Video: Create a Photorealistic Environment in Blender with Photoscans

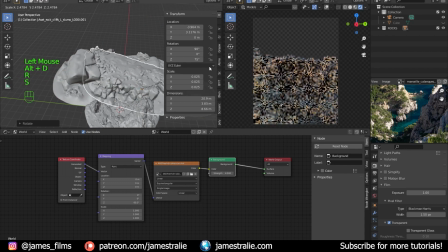503s
So I'm just going to get rid of that and just continue moving rocks around in the scene. You see me constraining the movement as well to specific axes as well,
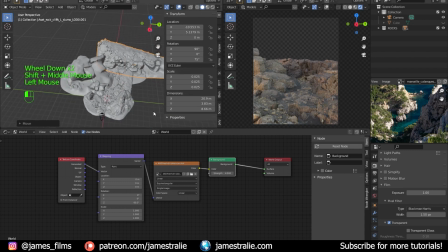512s
which is good to do just so you're not accidentally bringing the rocks up really high in Z space or putting them elsewhere. So you can just do that by hitting like G and then Shift Z to constrain motion to specific axes, which is, I think, important to do. And again, I'm going back and forth between camera settings and moving rocks around and camera settings.
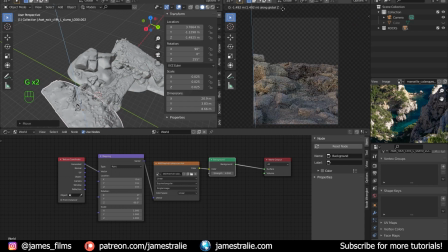530s
It's still early on in this render, and it's just good to kind of dial these settings in just so you have at least something to work with initially when you're kicking off your render. And yeah, you can continue to adjust this throughout the process, but it's just helpful to know what your composition is going to be like early on.
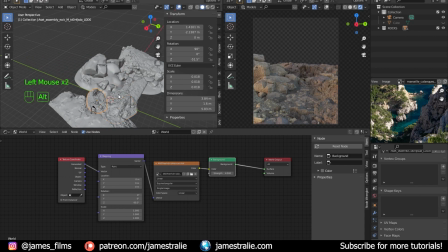548s
And it's super rough right here. I'm just kind of blocking out shapes and moving things around, just building out the scene. I kind of call this 3D sketching in a way, where you're just kind of painting in the scene in a way with actual 3D geometry, 3D objects. It's just fun to just build things out and just throw things around and kind of see what works and what doesn't.
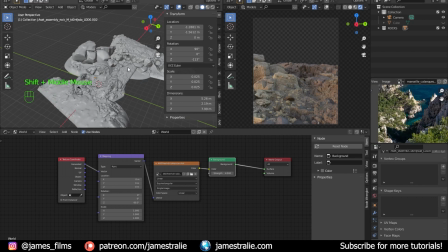567s
I like to reference that image again just to see what I'm working with, and I feel like I might need some other rocks later on,
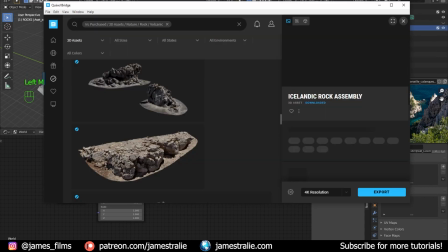572s
so I'll probably bring in something else here just to get kind of like a bit of a pointier rock for the scene.
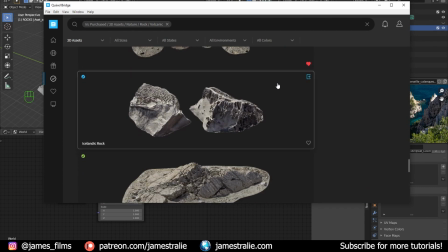578s
So I'm still in my Icelandic rock collections here, and there's this one that kind of looks like it's a spire, lava spire.
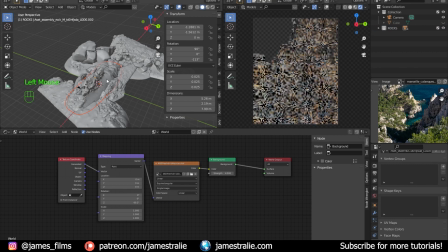584s
So I'll bring that one in and use that kind of for the back edge of my scene, just because I think it'll look nice and add a little bit of extra
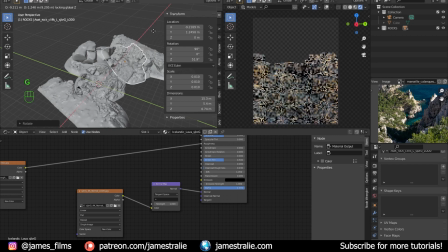594s
pointiness to the rocks, which if you look in the reference image, you see there are quite a few that are just kind of almost like little towers, little spires sticking out of the Calonque, which is, I think, an interesting look. And that just fills out my composition nicely. So we've got a pretty good scene to work with here. You know, you've got the nice framing with the rocks on the left and right edges of the film, or of the screen.
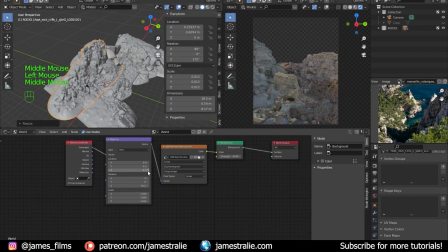612s
You've got the leading lines kind of bringing you from the shallower rocks deeper on into the scene with a bit of a curve to it. I'm going to bring that HDRI back on just so I can adjust the lighting a little bit more.
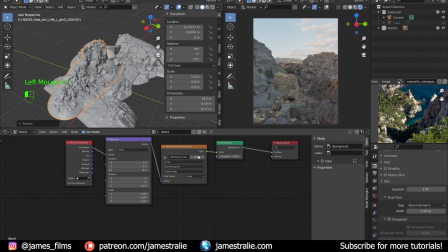622s
It's getting a little bit too blue, so I'm going to bring it up again to get a bit more of that orangish color from the lower part of the image to splash that in. I like nice warm images. I'm sure you've noticed this before, but a lot of my images are kind of this dreamy orange glow.
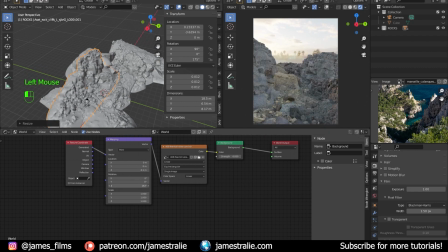637s
So I use that by getting a combination of this HDRI with that nice bright yellow that you see there with the background, and then with a nice sun lamp in the same direction generally where this HDRI is coming from. So I'm liking how that's going to look. So I'm going to bring in a sun lamp at this point and try to match generally the angle that sun's coming from.
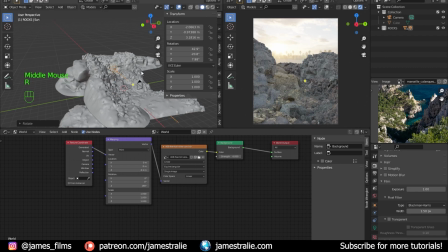656s
And you'll notice you're not really seeing too much of an effect just yet here with the sun lamp when you bring it in, because it's set to a default setting of 1 in the brightness. So what you actually have to do is increase that brightness, kind of just punch it up all the way. So I'm just going to kind of crank this up to like 45 or something high. And then I'm going to adjust the temperature of it so it's a bit warmer.
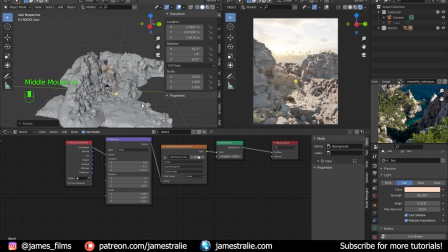675s
And now you can really see where it's hitting in the scene. It's adding this nice shadow to the rocks and adding a lot more depth to the scene.
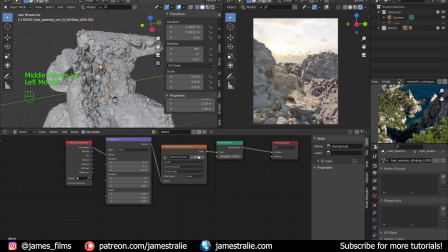682s
You can really see the geometry of the rocks with this sun lamp. And so that works really well.
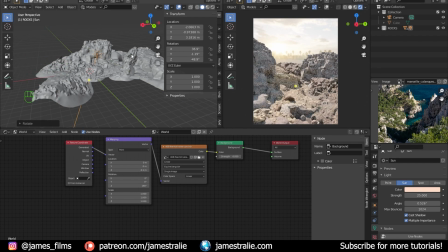687s
And you can continue to adjust this around just to get different looks with it. I generally, like I said, try to match the HDRI, the directionality that it's coming from,
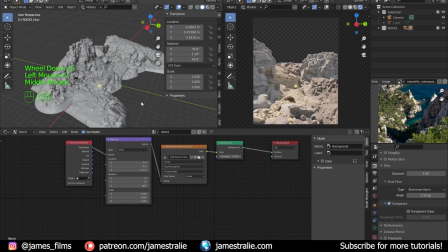695s
because it just looks better and makes more sense physically in the scene if it's coming from the same direction, that you'll have shadows in the same general spot as you'd get from the HDRI too. And so yeah, this is looking pretty good. So I think what I like to do here is just to add in some of those trees, you know, to get into the scene.
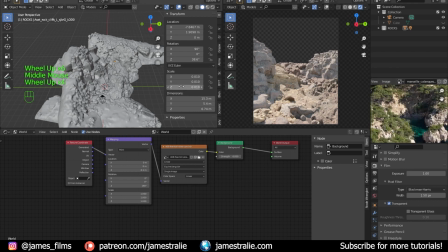714s
You can see they're kind of all scattered around on the edges of these rocks. So it'd be nice to kind of have some of those trees planting around.
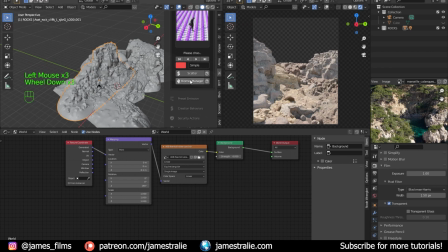722s
So I use the scatter add-on, which is from the Blender Market. It's a lot of fun to use. And you can add in these extra little plugins for them.
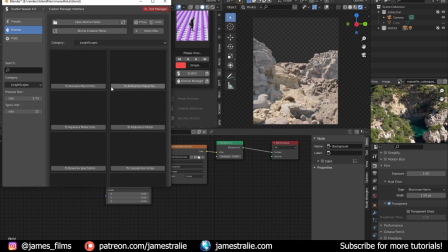730s
So I got this one called Junglescapes the other day from the Blender Market, which has got a whole bunch of palm trees and little ferns and stuff like that, which are a lot of fun to use too,
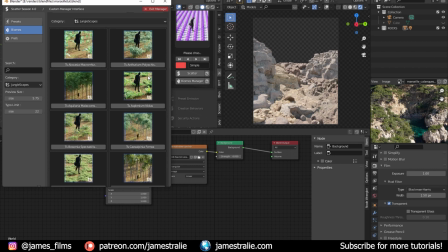738s
and I think look pretty great. I've just started to experiment around with these a lot, and I think they look really great, and they integrate super well with the scatter add-on. So you'd basically just choose which biome you want.